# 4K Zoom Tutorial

Hi, this is David Flores, and this is a quick tutorial on how to make a digital zoom in post using 4K video in an HD editing space. So we're taking a look at some 4K footage that I've shot with the Panasonic GH4.
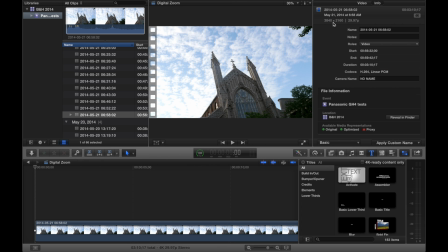13s
This footage was recorded in UHD 3840 by 2160 at 29.97 frames per second.
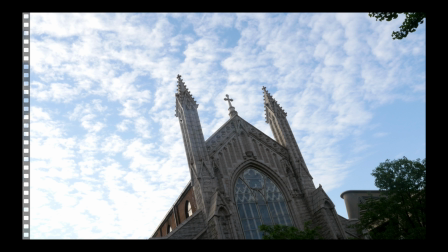21s
Right, so looking at the video, there's plenty to like. There's some slight movement here in the clouds in the sky. I think that looks nice. I like the church on this dynamic angle. That's very cool.
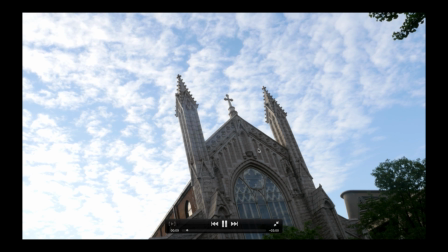34s
But there's some distractions in the video.
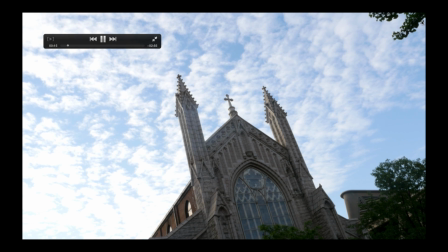37s
Looking to the corners here, I'm kind of bothered by this foliage that's happening here in the corners. And I'm also pretty easily distracted by the traffic that's coming through down here in the lower part of the frame. So, what we're going to do first is play to the strengths of the clip. I really like this cloud movement, and I think that could really be enhanced with some speed alteration. If I'm scrubbing the clip, moving forward, I think the cloud movement looks beautiful. So why don't we play to that? I'm going to adjust the speed of the clip to a nice even 902%.
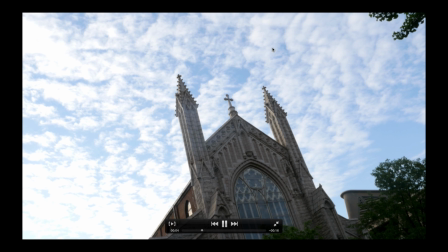75s
Oh yeah, that looks great. That looks really, really cool. I love how this is moving.
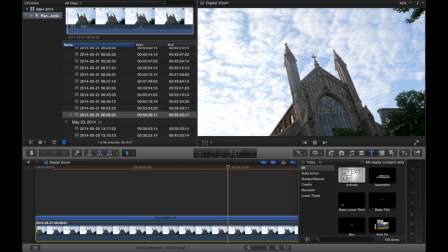79s
Now, we still need to get rid of some of the distractions that we're seeing in the corners here and the traffic that creeps in on the lower part of the frame. So, what we're going to do is select the clip and transform it
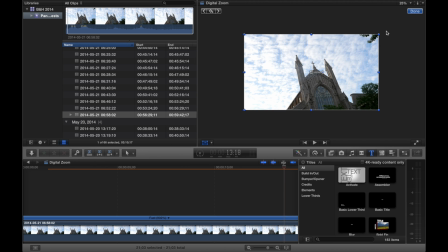96s
by transforming the clip. Because we're working with UHD footage, it's much, much larger than the 1080p workspace that we have here. So I can essentially zoom in digitally, crop out all of that information that I don't like, get this much more dramatic close-up.
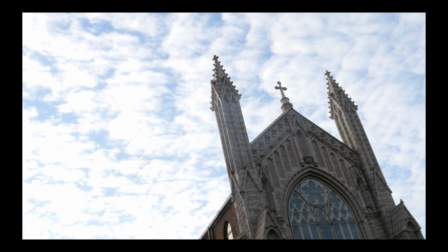115s
Oh wow, that's much, much better. Now, taking this a step further,
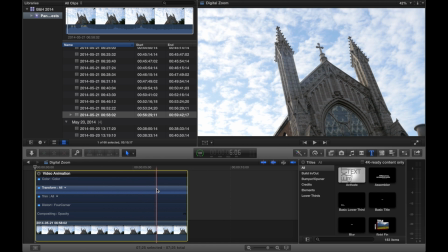119s
I've added some keyframes to make a digital zoom possible here, which is very, very dramatic.
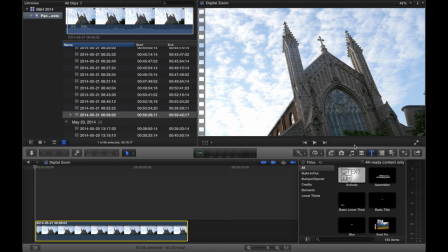126s
We'll take a look at this.
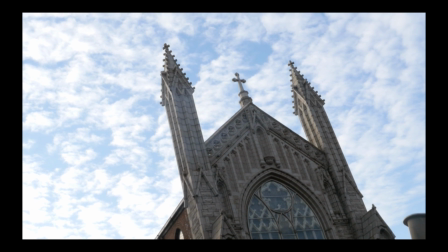130s
Yes. All right. I think that's what I want. Stick around. We'll show you some of this technique applied to some of the pickup shots I made here in Washington Heights.